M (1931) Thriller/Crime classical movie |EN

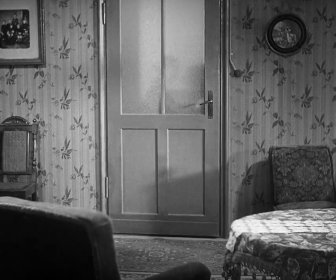49:29 If you look at the press coverage at that time, Lang was actually said to have made
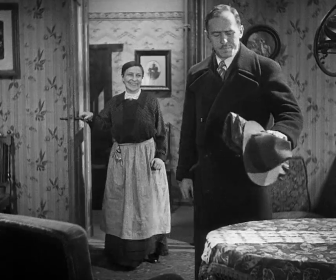49:37 a curtain film. So he was considered to be part of the curtain industry.
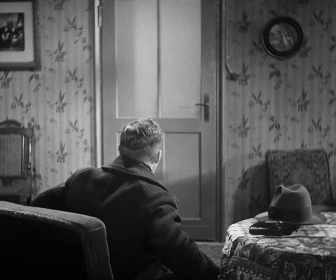49:41 All the press was interested in curtain, and Lang capitalized on that.
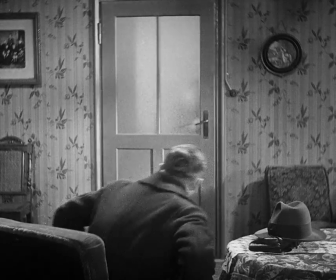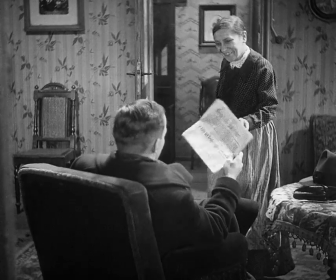49:54 Danke, sehr freundlich.
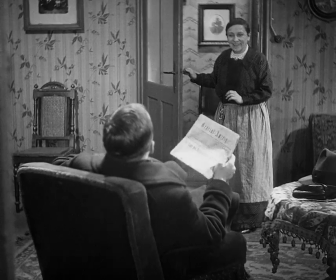49:58 The newspaper we see once again bearing a date, the Generalanzeiger, a right-wing newspaper, right.
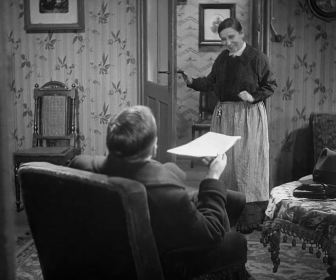50:05 One of the 140 daily newspapers in Berlin at the time, some of which appeared as much as three times a day.
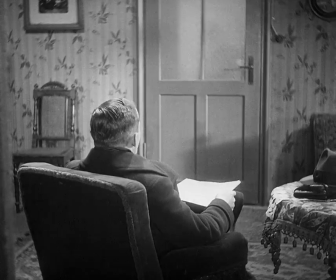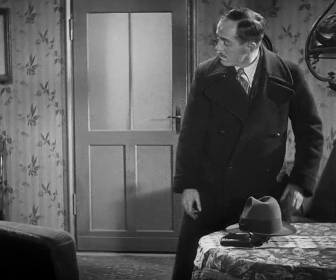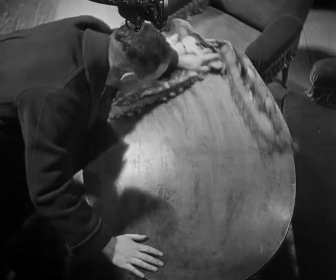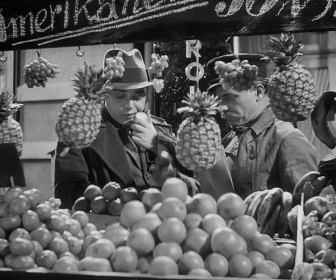50:29 The police officer here is monitoring every inch of the space, trying to confirm his suspicions.
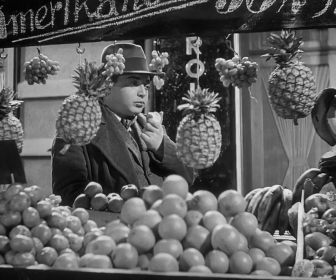50:35 We, as a spectator, have a head start on him. We surely know what is already the case.
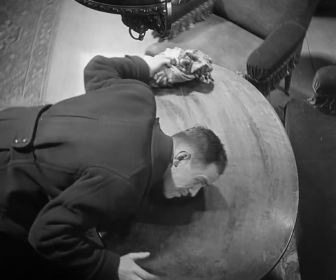50:41 In a way, the police are slow in coming to a conclusion that we're already allowed to share.
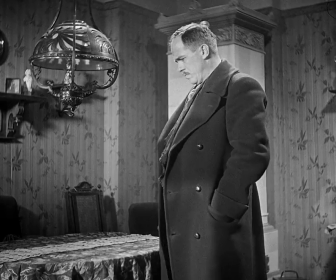50:46 So really, suspense is not the issue here as much as watching a process, a social dynamic unfold.
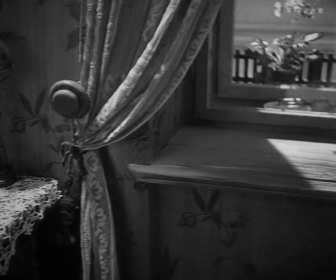50:53 Will the police get it right? Will the police get it right before the criminals? In that sense, it's a very analytical film.
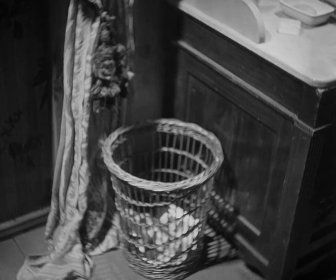51:00 It basically shows us not a storyline, but it shows us the process very much like Brecht would do.
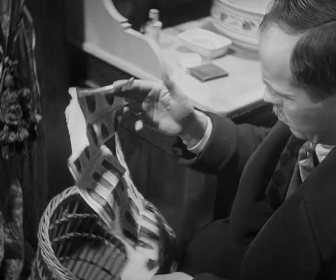51:08 Brecht always said that it is not the outcome of a story, but it's the process that is important.
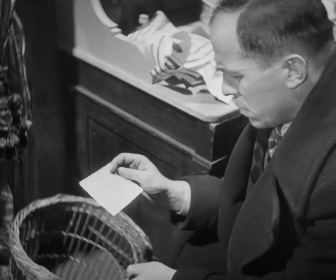51:14 And in this processing of reality, refuse plays such an essential role.
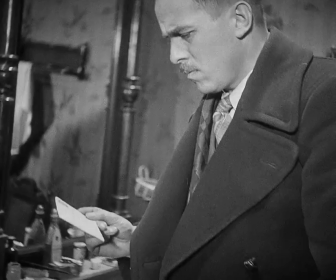51:19 That which is discarded is important, is expressive.
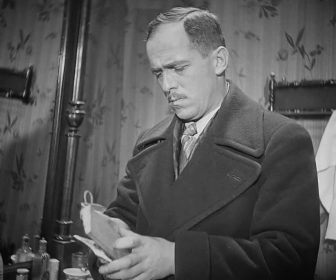51:23 These are social traces, and this film has really an obsessive preoccupation with refuse.
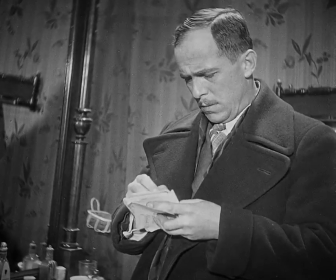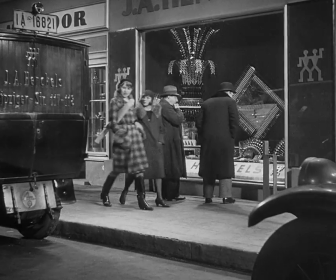51:38 Beckert throws away the core of the apple as he walks the street.
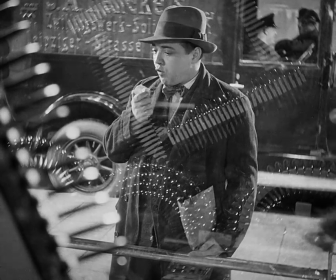51:44 Another one of those moments where a refuse plays a crucial role as a detail.
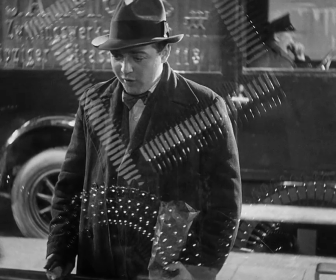51:53 Beckert is inordinately oral. He constantly has something in his mouth.
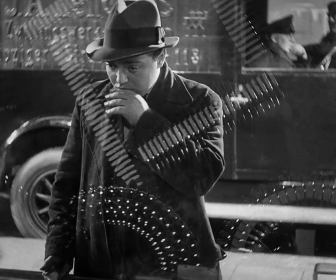51:57 You'll notice him munching on this apple as he's framed by the knives, as he looks into the window and sees all of the commodities on display.
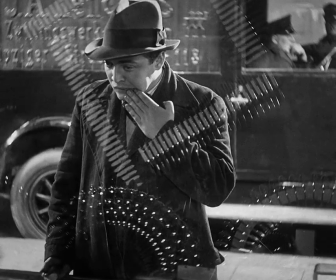52:05 You'll notice how here, very shortly thereafter, he goes into this swoon of sorts,
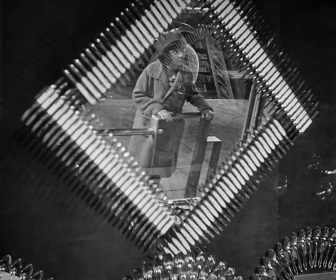52:11 sees this object of his fantastic desire framed as well by knives.
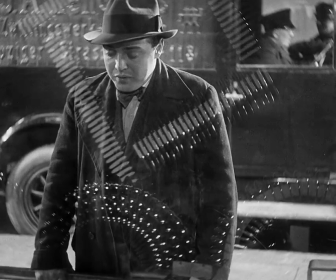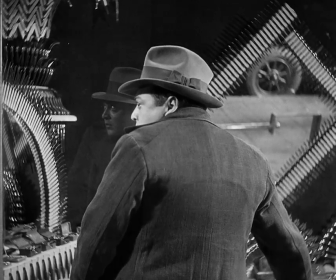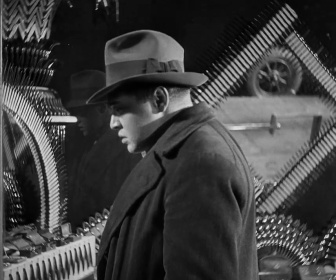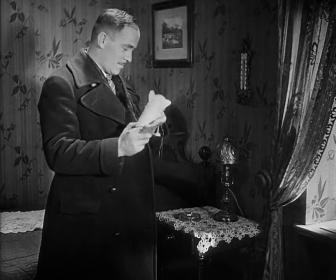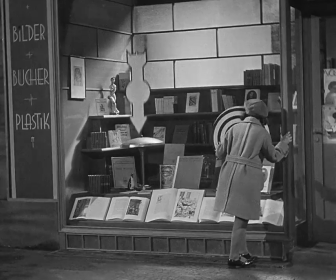53:00 The window display is crudely symbolic with sexual associations. The inanimate things become charged with life by the sheer
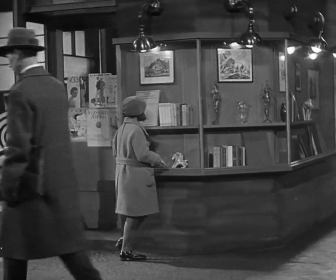53:10 powerful emotions that radiate out from Beckert and animate everything in sight.
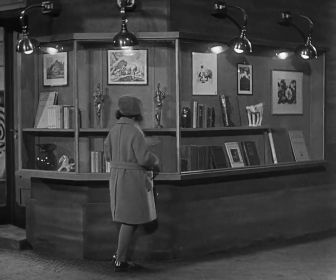53:15 This is a scene reminiscent of the so-called street film from the early 20s,
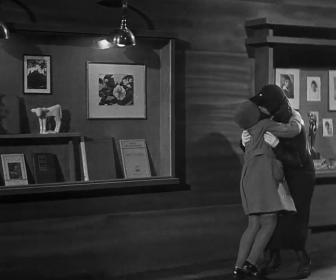53:20 a genre of Weimar cinema that addresses the experience of a new urban modernity that comprises sex and crime,
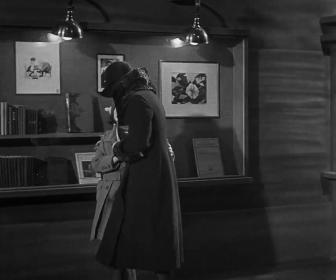53:28 as well as errant male desire. And here, in this case, perverse male desire.
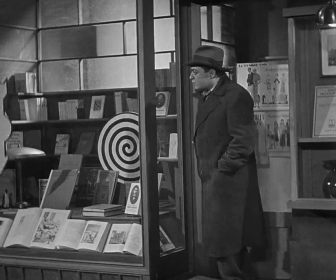53:43 If the camera has been stalking her in keeping with his perspective, it now stalks Beckert.
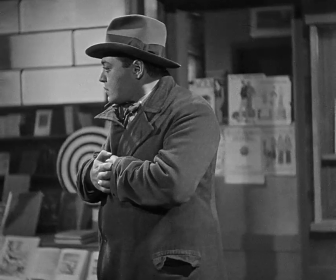53:49 The camera is relentless in the way that it stalks figures, chasing them through the streets, following their every move.
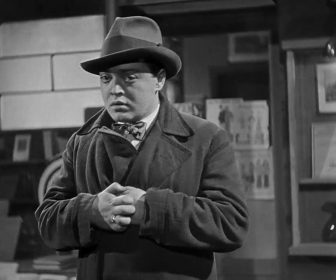54:01 He clutches his hands as if to get a grip on himself. And enters a cafe, and he's barely visible.
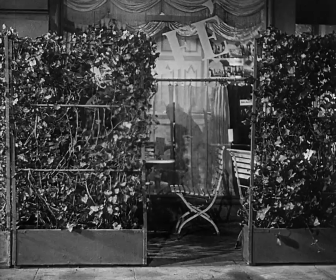54:10 He's like a beast in the jungle. The camera becomes an instrument of surveillance.
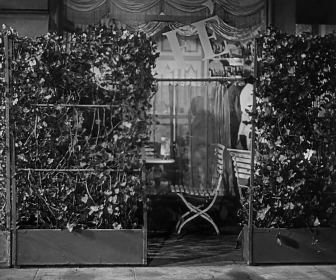54:18 Kaffee, bitte. Nein, einen Wermut. Nein, Cognac.
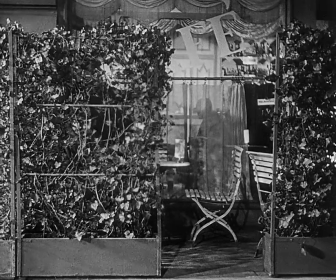54:24 Cognac. Cognac.
Camera tracks in.
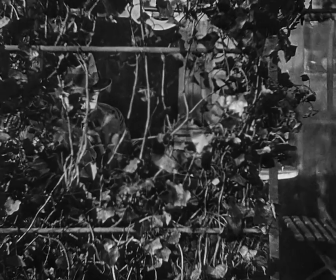54:28 Watching this scene, we assume the perspective of the camera. The camera basically becomes a third force to hunt the murderer.
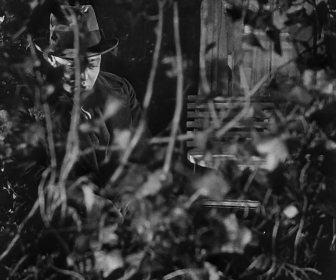54:37 It is a policing eye that trails him and observes him.
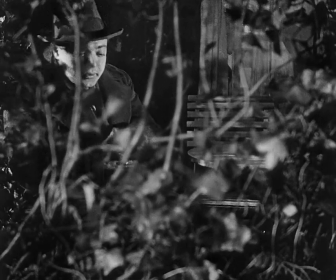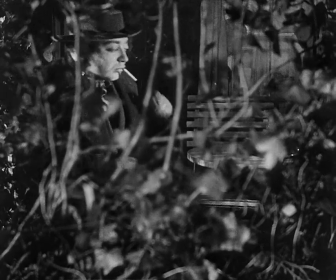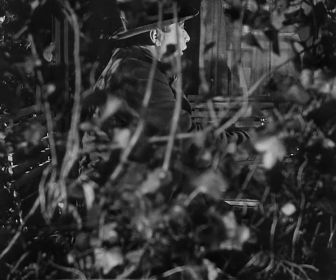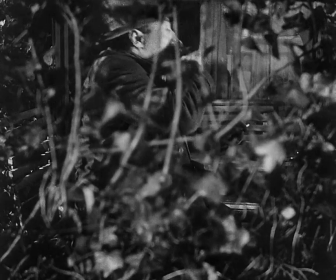55:00 There's no ambient noise.
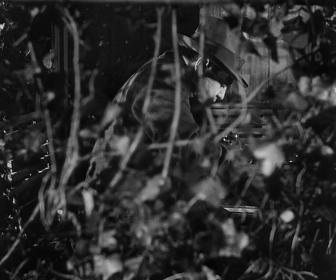55:02 And Lang always argued that if one is engaged in a conversation, you do not hear what is around you.
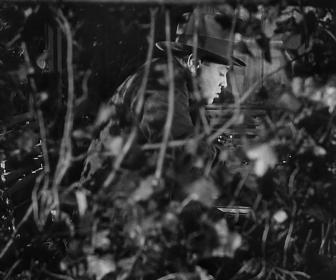55:10 And what we have here is basically subjective noise, very expressionistic use of noise,
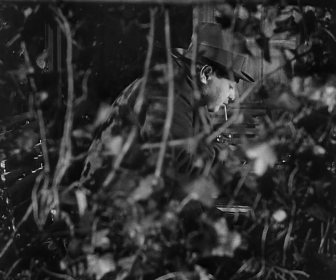55:16 only the whistle that where we actually do not know where it comes from.
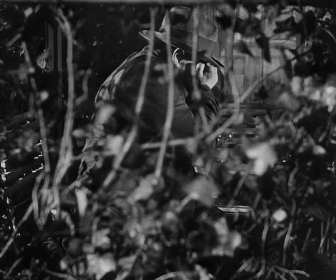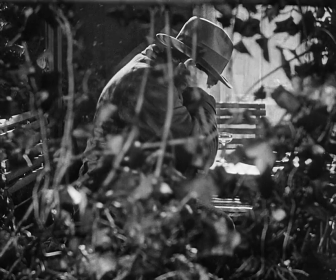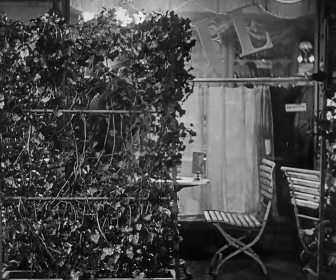55:30 Peer Gynt was staged in Berlin in 1928 in a famous production by Bertolt Viertel,
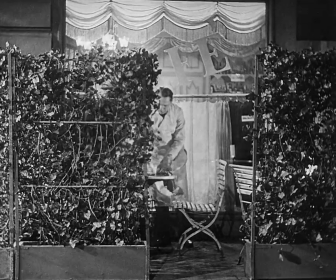55:35 which Lang almost certainly had seen, with Werner Krauss, well known from playing Dr. Caligari, in the main lead.
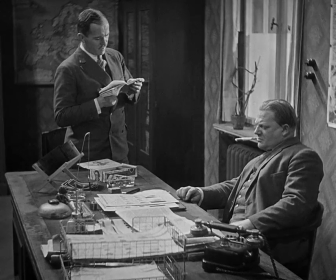55:46 M's frenzied mob, yelling and shrieking like the trolls, enact the command that Beckert's own whistling of the Peer Gynt tune had conjured up all along. A subtle use of sound to exteriorize his subconscious while suggesting the punishment he expects and wants.
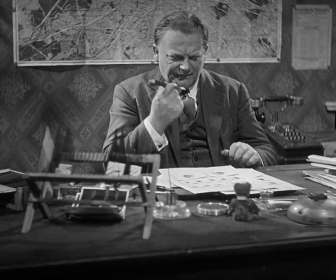56:06 Lang utilizes sound not only traditionally for dialogue and communication,
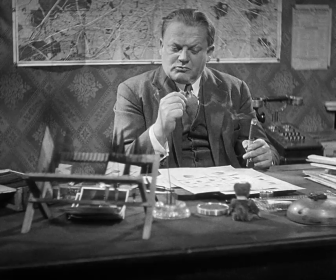56:11 but also for the expression of the unconscious of a character or a situation.
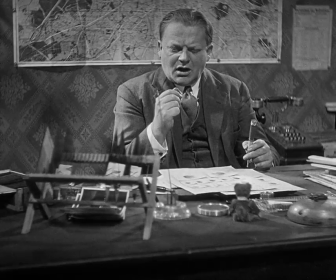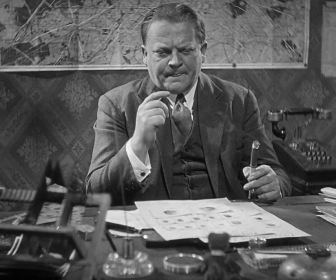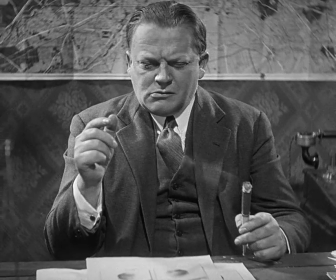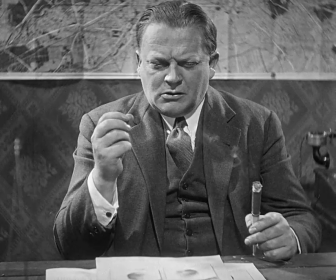56:31 Was war da doch gleich? Ariston?
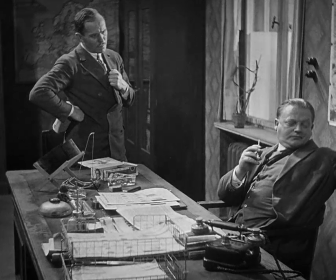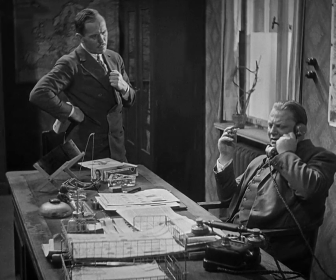56:43 Ich möchte die Akten.
What is crucial in this scene, of course, is an act of memory.
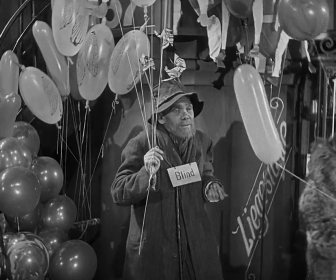56:50 This scene as well brings us another act of memory. But instead of a visual trace, it's an aural trace.
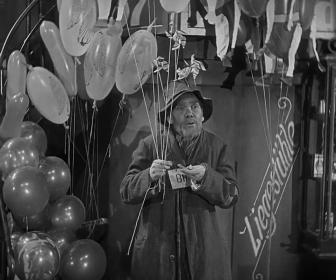56:59 The whistling that came up to that point from nowhere betrays a split between sound and body,
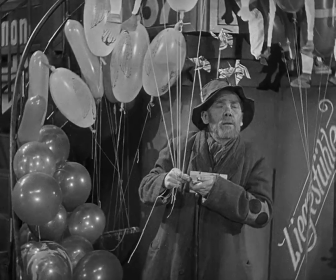57:05 and he is identified at the precise moment when the blind beggar puts sound to body.
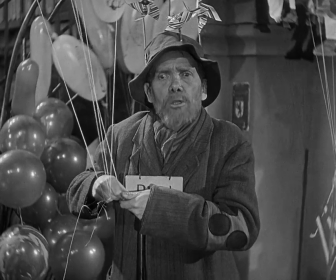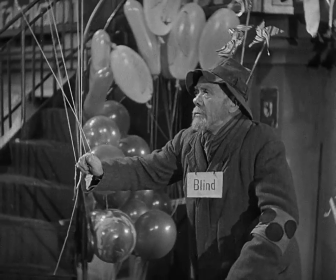57:19 And what we will have here is a curious collaboration between the man who hears and the man who sees,
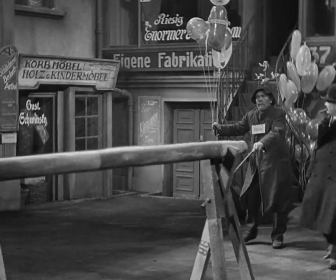57:27 and the two together will be able to localize the criminal. It is, in a sense, the two need to be collaborators,
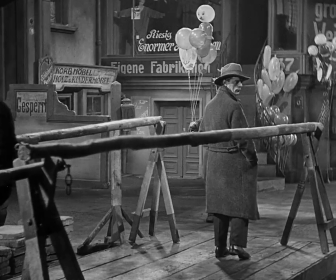57:36 but it is the blind person who senses more clearly and
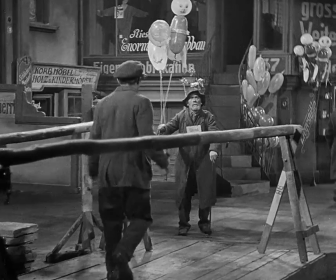57:40 allows that pinpointing of the criminal who's managed to elude everyone who can otherwise see.